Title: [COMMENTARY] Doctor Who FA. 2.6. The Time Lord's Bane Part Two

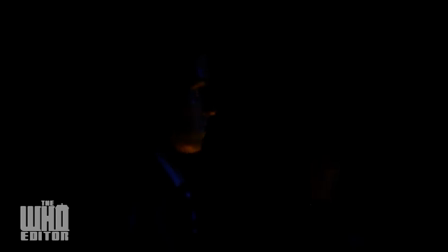the table which he also used in his own adventures actually that's that's the thing because this scene this particular scene was actually filmed before the other
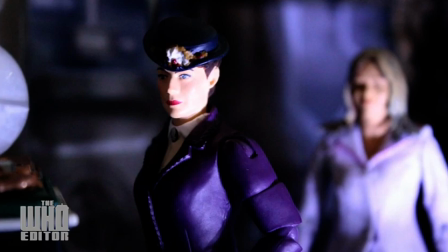scenes where we saw Godfrey in his own barn in part one that was mostly because by the time after I did that see I wasn't quite Sam
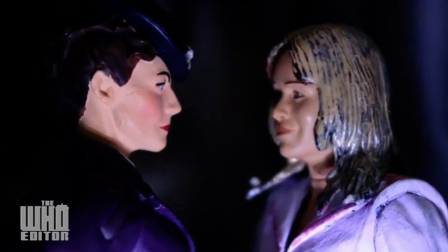had gone off to university in Bournemouth which by the way well done well done my friend I wasn't quite sure exactly I
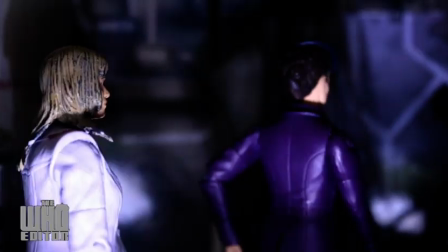would be able to use him for the same stuff So I asked I asked him if I could borrow the bar and walls and I thought at the time I've got
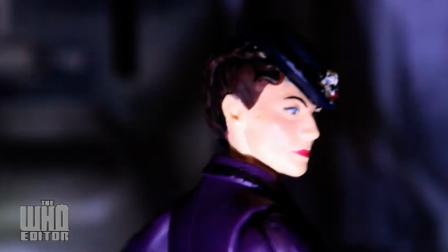my own table to use Even though it's clearly obvious that it's not the same table or anything like that.
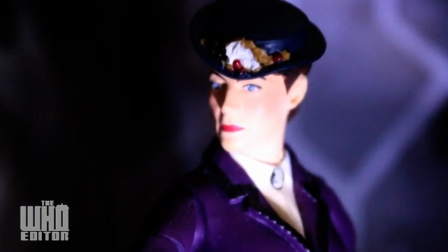Oh, oh, oh Yeah, if there's one thing I would definitely change at this point I would have changed that sort of laser
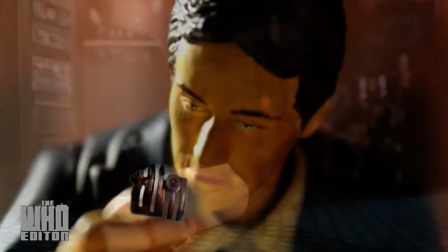effect because by the time I released the first half of the video And I released that scene people thought oh my god,
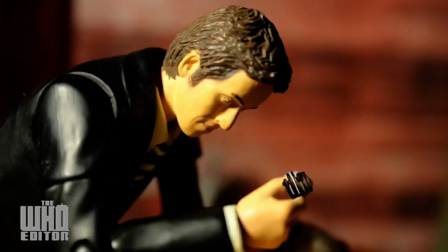is Ramona dead? Not dead at that point, but But I'm looking and thinking to myself, I should have made it blue.
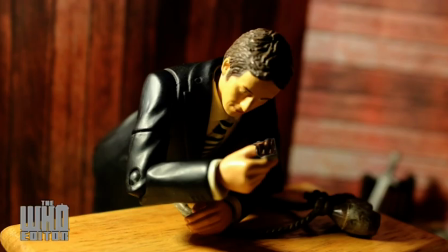Make it look like she's been stabilized or frozen rather than look like she's been killed. That sounds a bit harsh, but yeah.
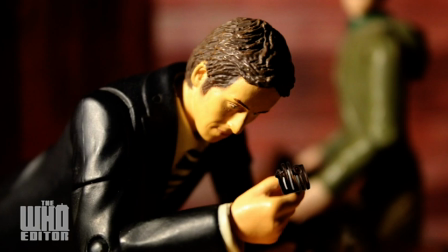But yeah, that's the one I would have definitely changed it from red to blue at that point.
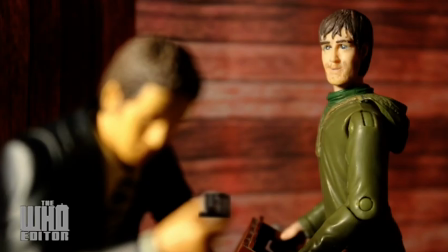I should say at this point, I mean, look at this scene now. The idea of Doctor looking at the time ring,
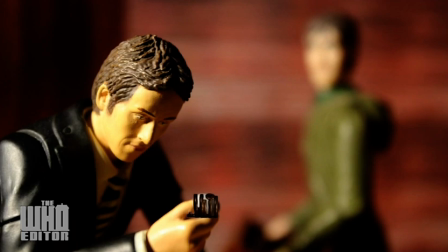Which in my opinion I thought it's actually nice Oh yeah I just noticed I forgot to add in the actual figure
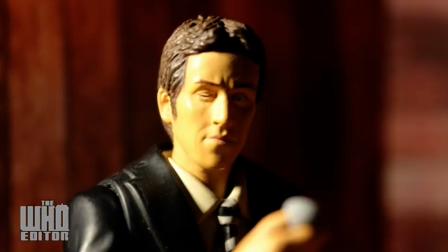I kind of wanted to answer the question Did Connie and Keith get back together after episode 1 Because as the Doctor mentioned
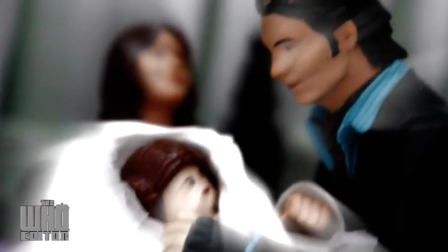She will wake up in a couple of weeks And when she does you can do it again I wanted to answer that question Did
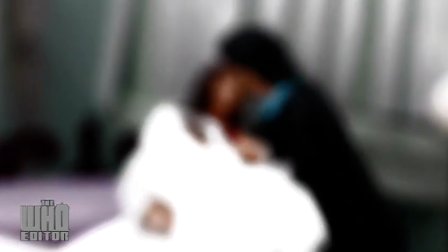they have a good life And yeah they did Now this particular scene
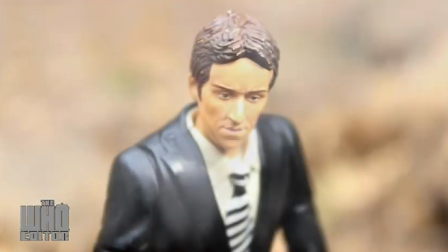Similar to in episode 1 as I mentioned There was supposed to be like a sort of dream visual Of the Doctor dying shown to Connie.
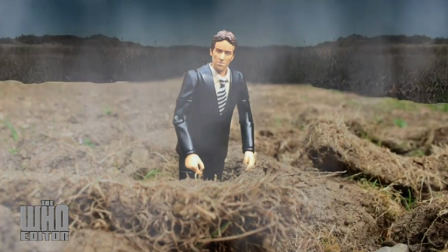The idea for this was that Missy was telepathically talking to the Doctor and the original idea was that he was supposed to be on a burned planet.
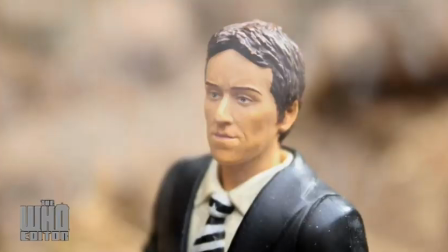Kind of wanted to see this sort of image of Missy in the Rassilon robes.
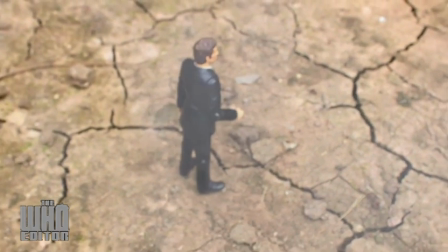That would be a nice visual wouldn't it? Michelle Gormes in Time Lord robes.
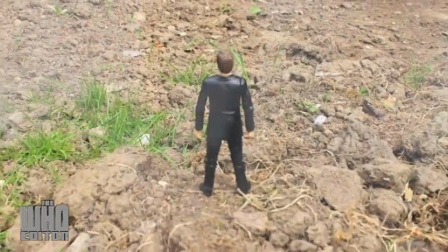And then she's pretty much just saying to pretty much give an exposition that her plan is to in order
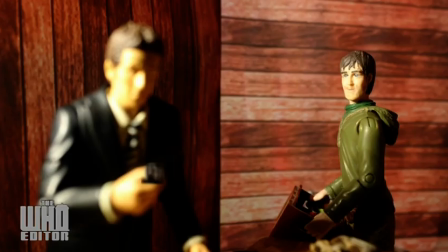to bring the planet back you have to get rid of a planet and the idea was that Gallifrey was to take Earth's place at this point
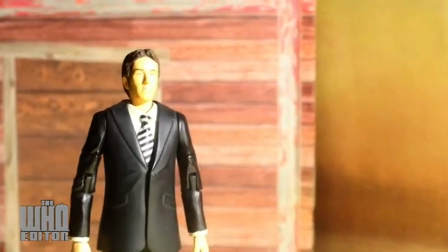and then we would have seen like the doctor sort of drowning in the ground and then Missy would have said okay I
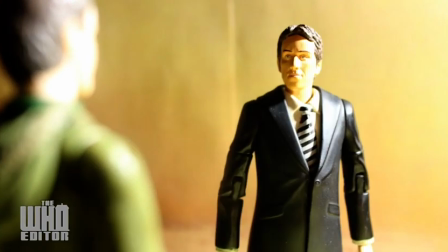am telling I'm sending my patrols to stand down until you bring yourself back.
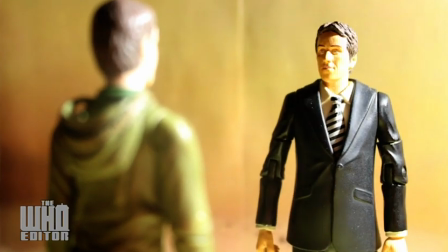Now at this point the original script was that Romano was killed and the doctor's plan was to go hiding and it was supposed to be that Missy
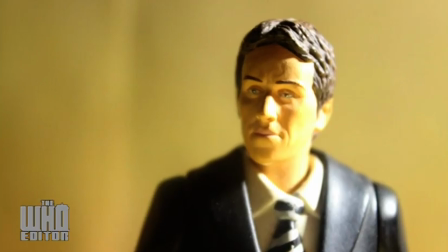and the Daleks were going to send out some patrols to find the Doctor's friends to hold hostage or kill them unless he hands himself over.
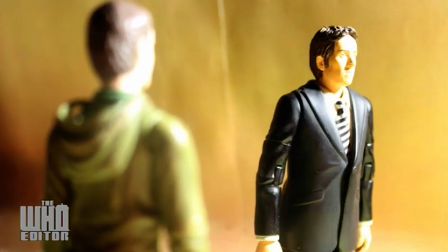And the reason this scene had to be adjusted was that one of the things I kind of noticed was that the majority of this
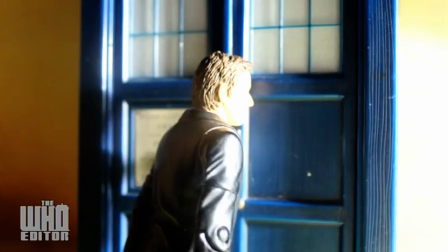episode felt a lot similar to Series 9 Hellbent, which
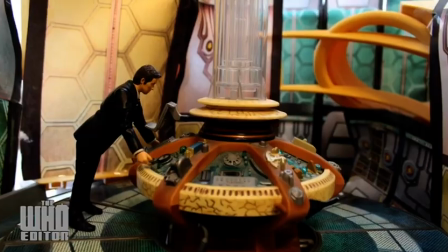was one that not a lot of people liked at the time, myself included.
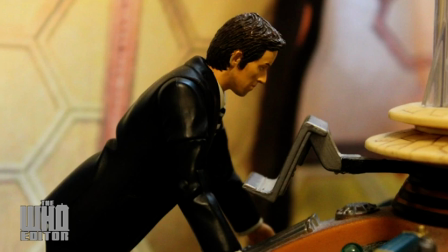The only differences would have been that we would have seen would have been the endings how
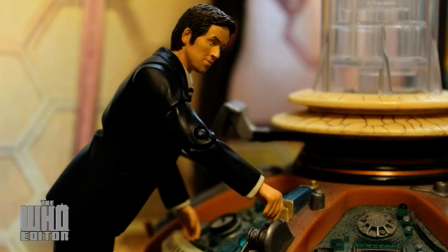this one ends in a fight while Hellbent ended with a mind memory wipe.
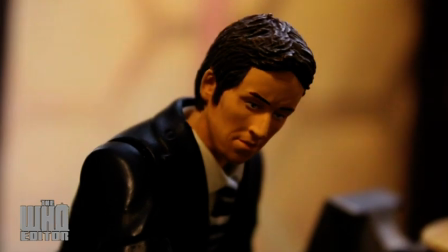But wait what about the time loss shouldn't they have been looking for the doctor at the point sorry sorry I'm getting myself sidetracked.